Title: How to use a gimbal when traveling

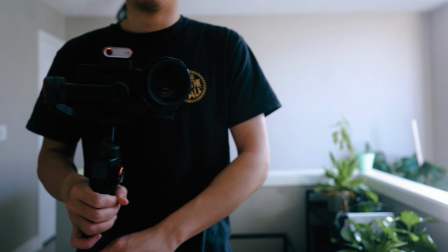[4:14]
I also like to do a whip at the end of my shot to potentially add them into my edits for transitions.
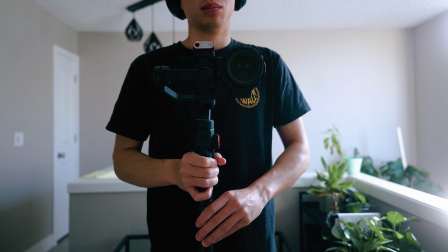[4:20]
This can apply to other gimbal movements too.
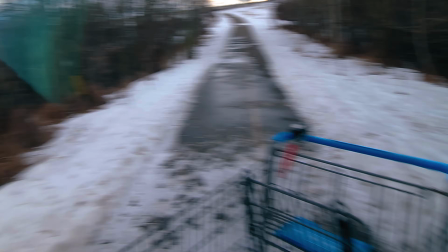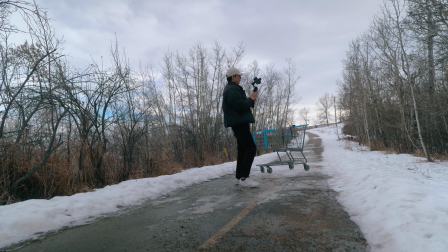[4:31]
That turned out better than I expected. So the tripod shot. Actually, I like to use a gimbal just because it can double as a tripod.
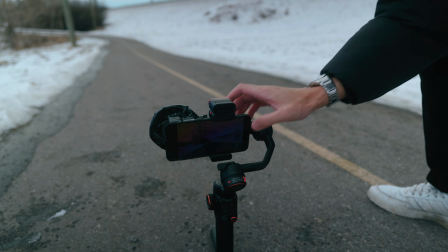[4:42]
When I go out to film, I am normally by myself and it's hard to capture, yourself, especially if you're traveling.
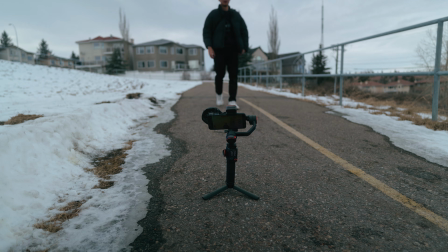[4:49]
Now, yes, the con is that the gimbal, when used as a tripod, is not high enough at some points.
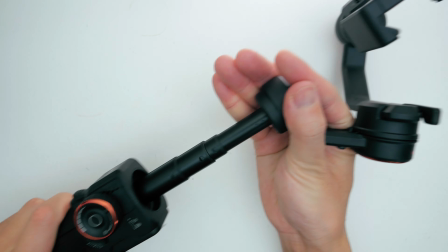[4:55]
But a cool thing about this gimbal is that it can actually extend upwards, giving you a bit more height in your shots. Another
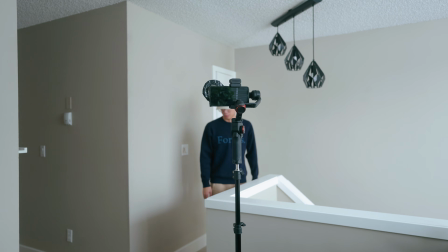[5:02]
neat feature that can be used on here is that this gimbal has AI detection mode and can track me once I give the OK hand signal indication.
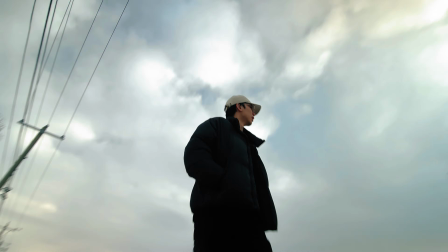[5:11]
When I'm finished recording, I can just give the stop hand signal and it will stop there.
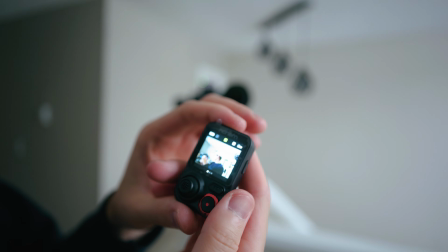[5:17]
I can also detach the screen and preview my shot as well. Also, for when I go and capture time lapses in this tripod mode,
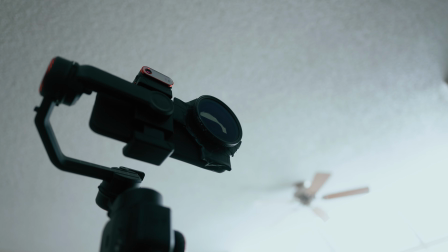[5:24]
I can utilize its timed panning or tilting feature using its app and capture some creative shots with those. The push-in shot. This is probably my most used type of gimbal shot given the nature of just traveling while filming at the same time. I mean, you are walking straight for the most part, so that's how I end up capturing these shots the most.
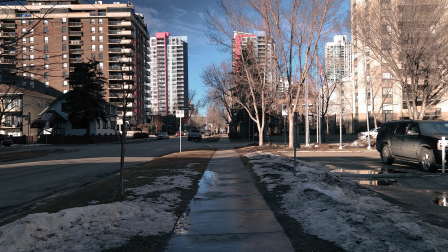[5:44]
This can be very effective if you have symmetry or a subject in your composition.
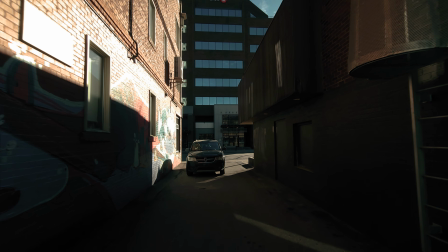[5:50]
So for example, I will use this push-in technique down alleyways, architectural areas, or busy markets. So the orbit shot, I just do this by moving the gimbal in a circular-like path around the subject.
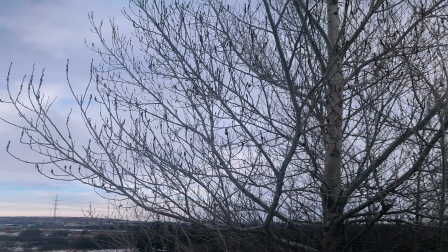[6:05]
It gives a more immersive perspective, allowing viewers to experience the scene from different angles.
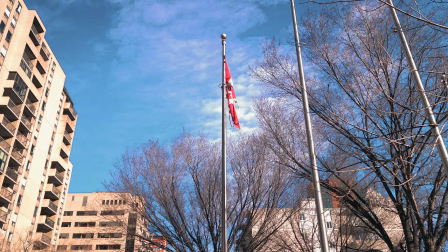[6:11]
I utilize this where there is one subject in the middle, normally like a statue, a landmark, and so forth.
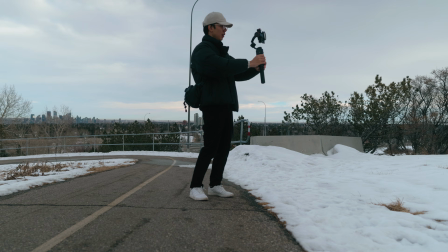[6:20]
So yeah, these are the main types of shots whenever I travel. There's definitely more, but these are the essentials to get you going.
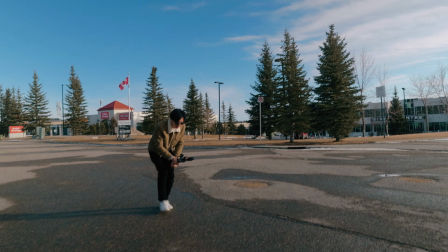[6:28]
So it was fun switching up my setup for this project. Had a very new and fun experience using my phone and gimbal combination here.
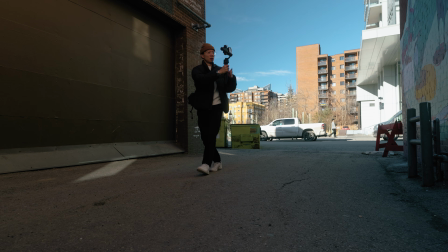[6:35]
Be sure to check out the Hohem M7 gimbal if you are a mobile creator or want to utilize a gimbal on your mobile setup. Link in the description. Hopefully you got something to take away from this video. If you have any questions, leave them below and I'll be sure to answer them. That's it. Thanks for watching and bye for now.